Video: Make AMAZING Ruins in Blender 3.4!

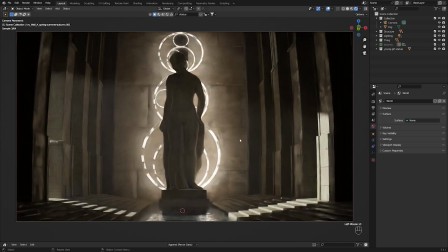[8:23]
The wall was feeling a little bit blank without it, and I felt like it was too flat, even with the statue and the lights there.
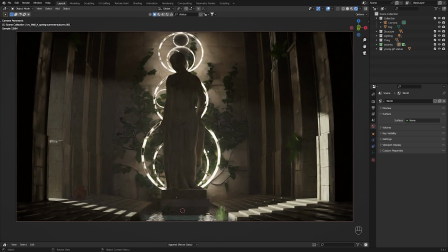[8:29]
So I wanted to add something to it, and I kind of wanted to have ivy grow out of the water behind the statue and sort of creep up on the walls. So if you see some of the comments in my previous video, they were saying how ivy creeps up the walls, and I absolutely agree. That's exactly what ivy does. So as you can see, we have some of that here in the back wall.
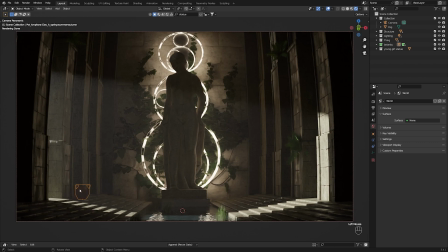[8:50]
Then you can also see that there's some pots here, which is also from Botanic, which is pretty nice that they have non-plant assets. And then we have some kind of like water reeds, which kind of grow out of the water from the soil and kind of peek out of the water.
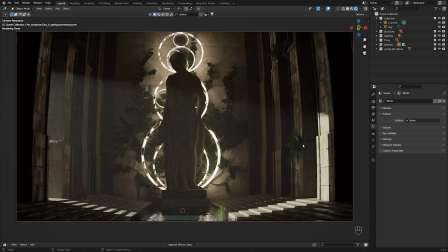[9:03]
Finally, we have these ferns that are kind of lodged into the side of the pillars, kind of like growing out of the cracks in the pillars. As you can see with the roughness here, it looks like the pillars are quite old and would give way to some sort of growth.
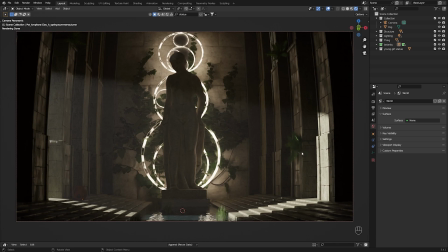[9:18]
So as you can see here, there's a little bit of a mistake there, but that's okay. It's barely noticeable, and we can move it around in the future if we need to. So the way you use Botanic is by pressing N to open up your side panel after you have it installed, and it's called here Polygonic.
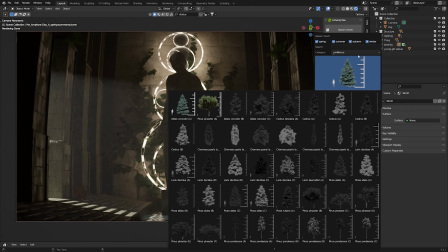[9:34]
And you can just click spawn asset, and you have all these different options that you could spawn in order to make your scene more realistic. Obviously, since I have the free version, a lot of these you know, plants are locked behind a paywall,
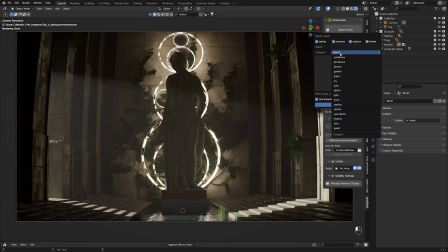[9:47]
but that's okay, because I think the free version is enough if you're trying, you know, testing things out, trying things out, and you're still able to make the scene look just as good as mine. shrubs, and like I said,
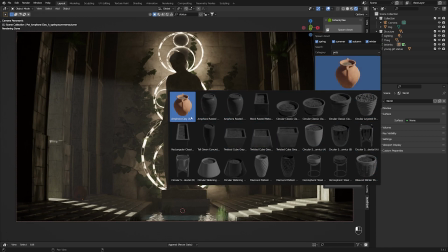[9:58]
here you have a bunch of different planting pots that you can kind of use to show that there used to be plants,
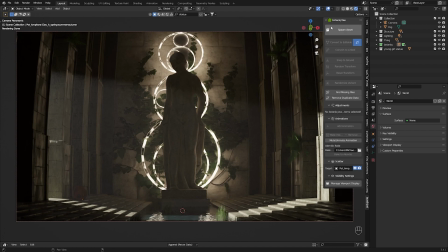[10:04]
but they're no longer. So yeah, and then after you just click OK, and then it'll spawn in the asset into the scene wherever the 3D cursor is. So just like that, you can turn a scene a little bit more vibrant with some more greenery and plant life in the area. And depending on what kind of greenery you use,
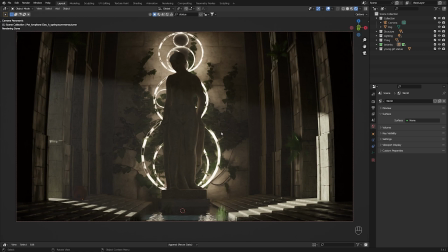[10:20]
you can also use it to show the age and the decay of the ruin or the statue or whatever it is you want.
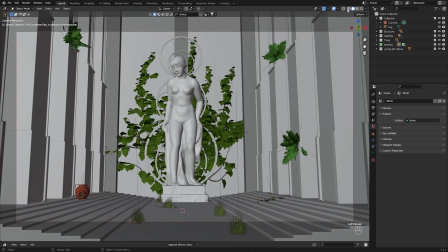[10:27]
So that was most of the modeling, or all of the modeling, like pretty much done.
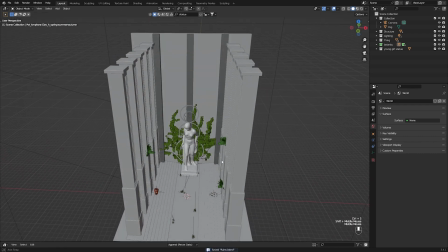[10:32]
So so it's pretty simple to model a scene like this. It's really not that difficult.
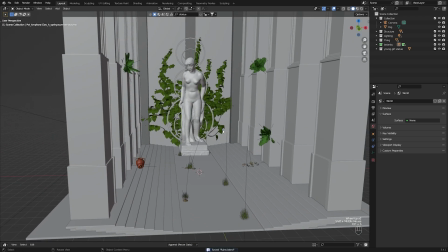[10:38]
You just have to find a good balance and a good composition to go with. You can always take examples from other people. Obviously, don't copy their work, but you can kind of see what works for them, see what doesn't work for them, and kind of emulate that in your own files. The next thing that we moved on to was texturing.
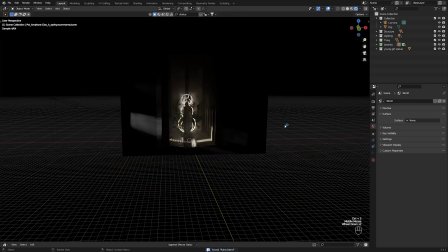[10:54]
So if, again, we go into rendered view here, it's a little bit of a heavy scene, so it's going to look a little ugly and blurry, but that's okay.
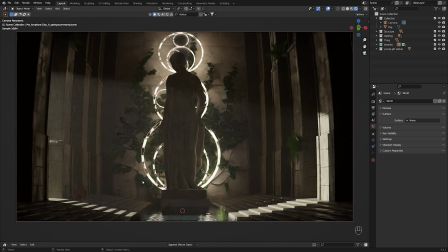[11:02]
So I knew from the beginning that I wanted the scene to be some sort of stone textures. So as you can see, the back wall is just large limestone bricks that are kind of stacked on top of each other. Again, maybe not the most realistic looking textures, or something that doesn't really appear in real life,
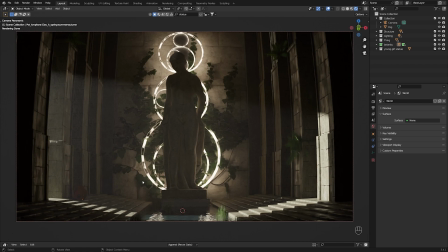[11:21]
but I really like the way it looks, and I really like the way the yellow light bounces off the white limestone. So I kept with it. The stairs are stone, the pillars are stone, they're all just different versions of stone, just to make the scene look a little bit more dynamic.
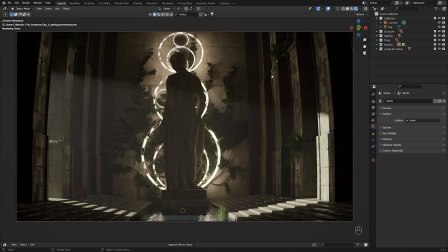[11:37]
Again, all of these different textures I got straight from Blender Kit. So again, I'm going to show you here, I'll just look up stone.
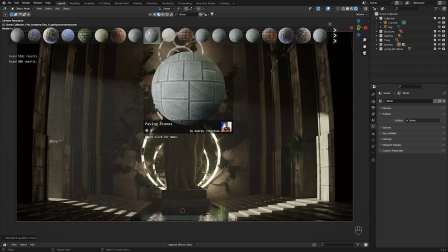[11:45]
And there's so many different kinds of stone that you could use. Here you have the paving stones that I use. You even have these ones that have moss on them, or these ones that look like they come out of a volcano, etc, etc, etc.
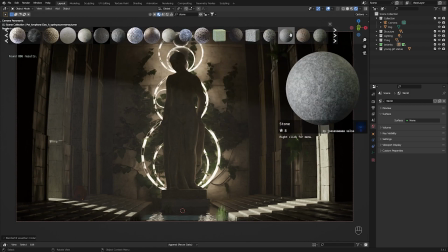[11:56]
You can see this is the one I use for the back wall that looks a little bit like limestone. So you have unlimited textures that you can just take and put into your scene,
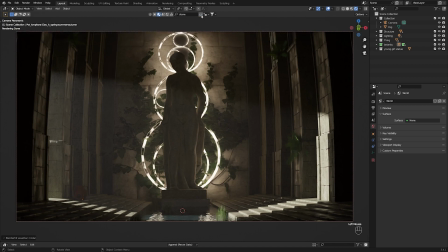[12:04]
and they're completely free for you to use in both your personal and commercial projects. So there's that. So yeah, and I feel like the textures really complement the look of the scene. You know, it's kind of an old abandoned area, there's a creepy statue in the middle, and it's all made out of some kind of masonry that's been left untouched.
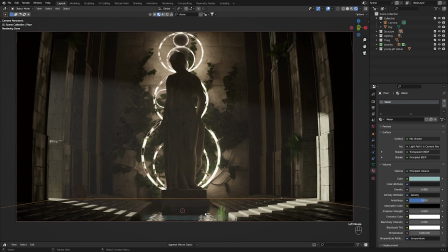[12:23]
So yeah, that's really simple to texture. For the water texture, this is a little bit more complicated.